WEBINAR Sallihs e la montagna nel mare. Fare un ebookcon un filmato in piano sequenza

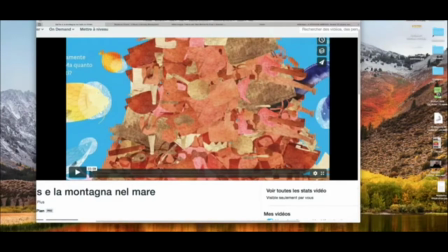254s
tradire il loro obiettivo, la loro produzione, se avessi concepito un filmato tradizionale, cioè un filmato per sequenze,
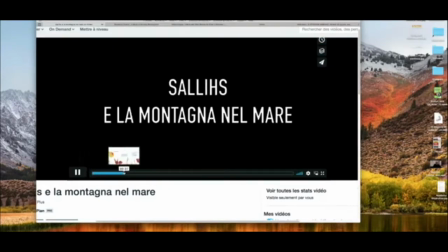266s
un filmato quindi che partisse dai personaggi, non so,
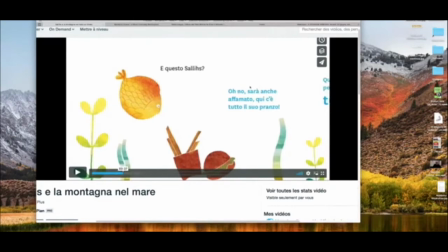270s
questo personaggio che parla dice qualcosa, poi ne subentra un altro e così via, in una classica rappresentazione filmica che è suddivisa in sequenze e poi quindi all'interno di ogni sequenza in inquadrature.
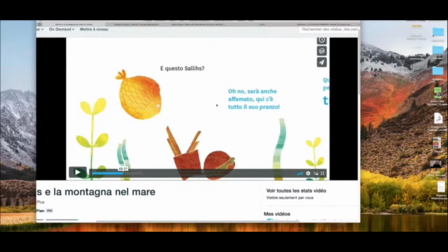286s
E ho pensato che se avessi operato in questo modo avrei tradito proprio lo spirito del libro a stampa. Tanto più che chi aveva in mano il libro avrebbe anche potuto poi scaricare l'ebook e quindi avere un'esperienza accresciuta,
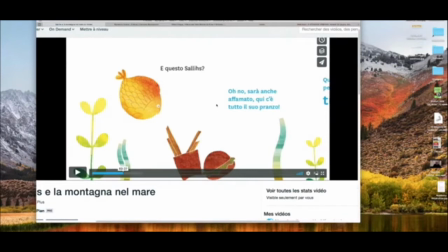302s
aumentata, differente rispetto al libro a stampa. In secondo luogo, il film, d'accordo, quindi bisognava trovare una soluzione per realizzare appunto
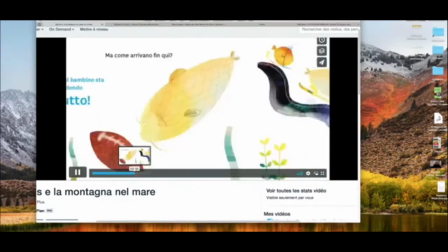315s
un piano sequenza molto lungo che rappresentasse la narrazione
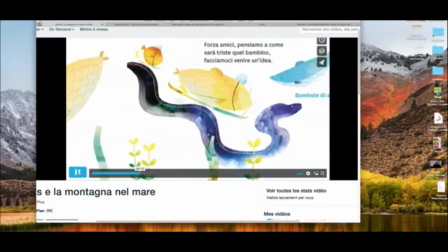322s
come il formato Leporino presentava per chi lo voleva leggere tenendolo in mano.
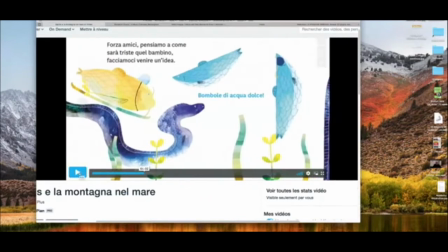331s
Ma poi c'era anche l'ebook da sistemare, quindi anche l'ebook avrebbe dovuto rappresentare un'esperienza dello stesso genere.
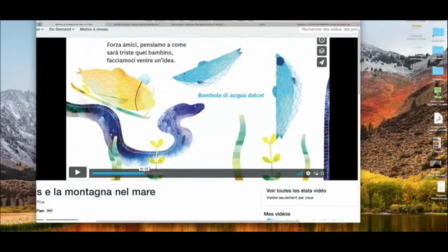343s
Avremmo potuto pensare a un classico ebook dove si clicca sui personaggi, questi parlano,
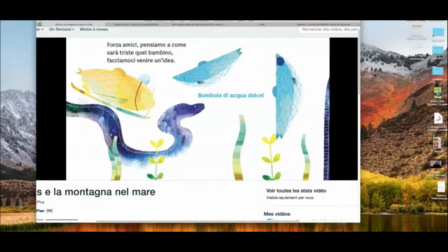352s
raccontano la storia, però questo era un modo di raccontare non solo tradizionale,
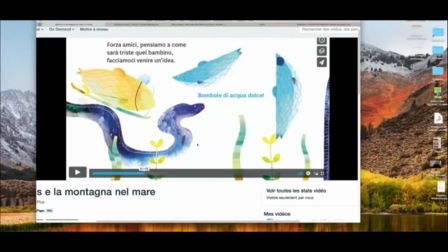359s
ma che di nuovo avrebbe in qualche modo contrastato l'idea
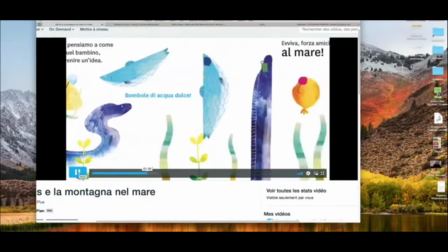366s
del libro a stampa in formato Leporino, cioè di una sorta di piano sequenza. Allora è nata questa idea, cioè l'idea di
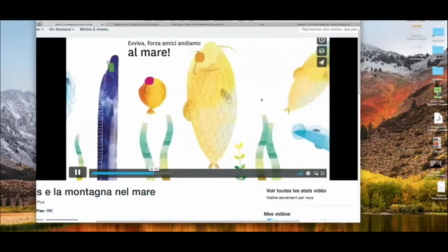373s
organizzare sia il libro che l'ebook attraverso un formato a scorrimento di questo genere, con la voce narrante che
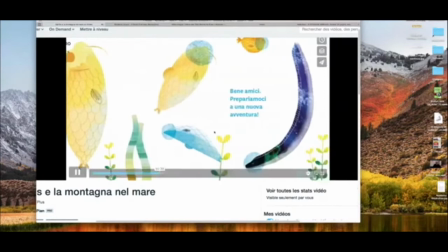382s
avrebbe raccontato la storia.
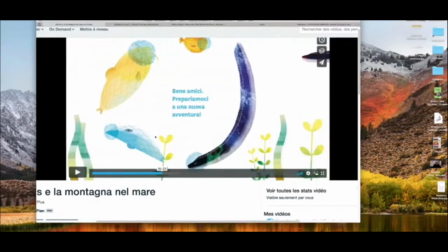385s
E così ho fatto, e naturalmente ho dovuto trovare delle soluzioni che adesso vi spiego. Ho trovato delle soluzioni, come dire, più professionali, che sono le ultime che vedremo, e poi delle soluzioni anche alla portata di tutti,
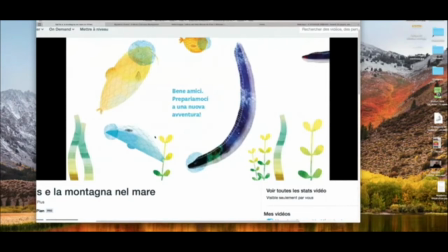401s
perché questo lavoro, a mio parere, era così interessante che non si poteva non raccontare a persone, appunto come voi, insegnanti, eccetera, che senza bisogno di avere chissà quali tecnologie a disposizione, lo avrebbero potuto
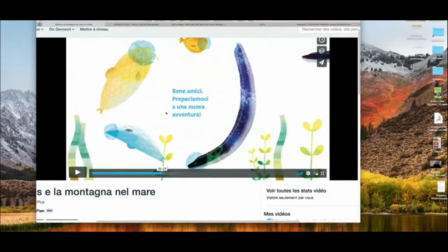420s
copiare, rappresentare, utilizzare. E dunque così ho fatto, mi sono messo al lavoro per creare naturalmente il prodotto nei termini professionali che andava creato, ma allo stesso tempo cercare delle soluzioni che erano più idonee, adatte a dei profani.
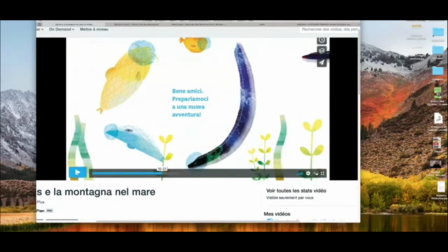440s
Allora, vediamo un attimo intanto come funziona il filmato, che spero che tutti abbiate visto.
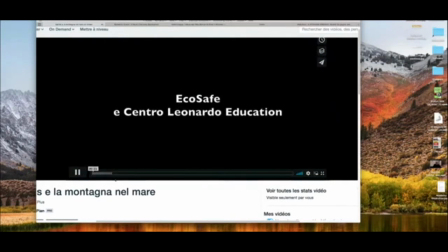444s
Dunque, la storia comincia in questo modo: c'è un titolo, chiaramente, no?
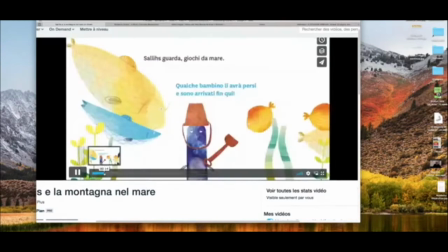450s
Presente, una storia di Andrea Trespidi, chiaramente appaiono i titoli di testa, e poi vedete, ecco, la storia prosegue.
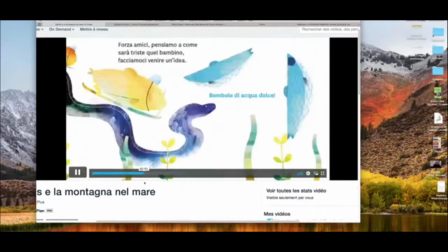458s
C'è una musica, anche la scelta della musica che ho operato, poi ve la spiegherò, anzi ricordatemelo,
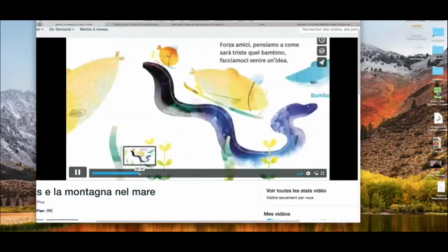464s
perché voglio spiegarvi in che modo ho scelto questo tipo di musica.
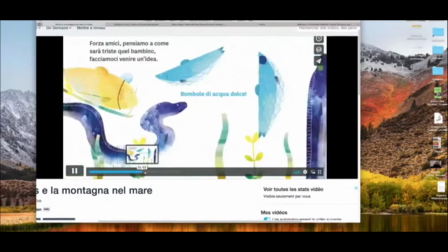470s
La musica è una musica particolare, molto, che tiene molto su la suspense e la storia, proprio per il fatto che,
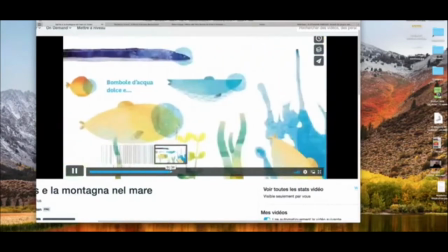478s
essendo un piano sequenza a scorrimento, vedete siamo già al minuto e 40, 2 minuti e così via,
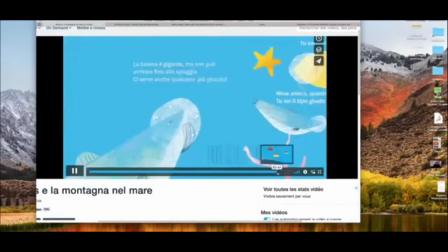486s
ecco, la storia continua per, andiamo a vedere, 3 minuti e 57 secondi,
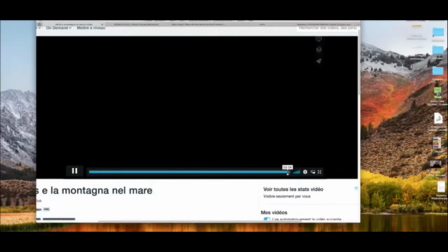492s
compresi i titoli di coda, che sono questi.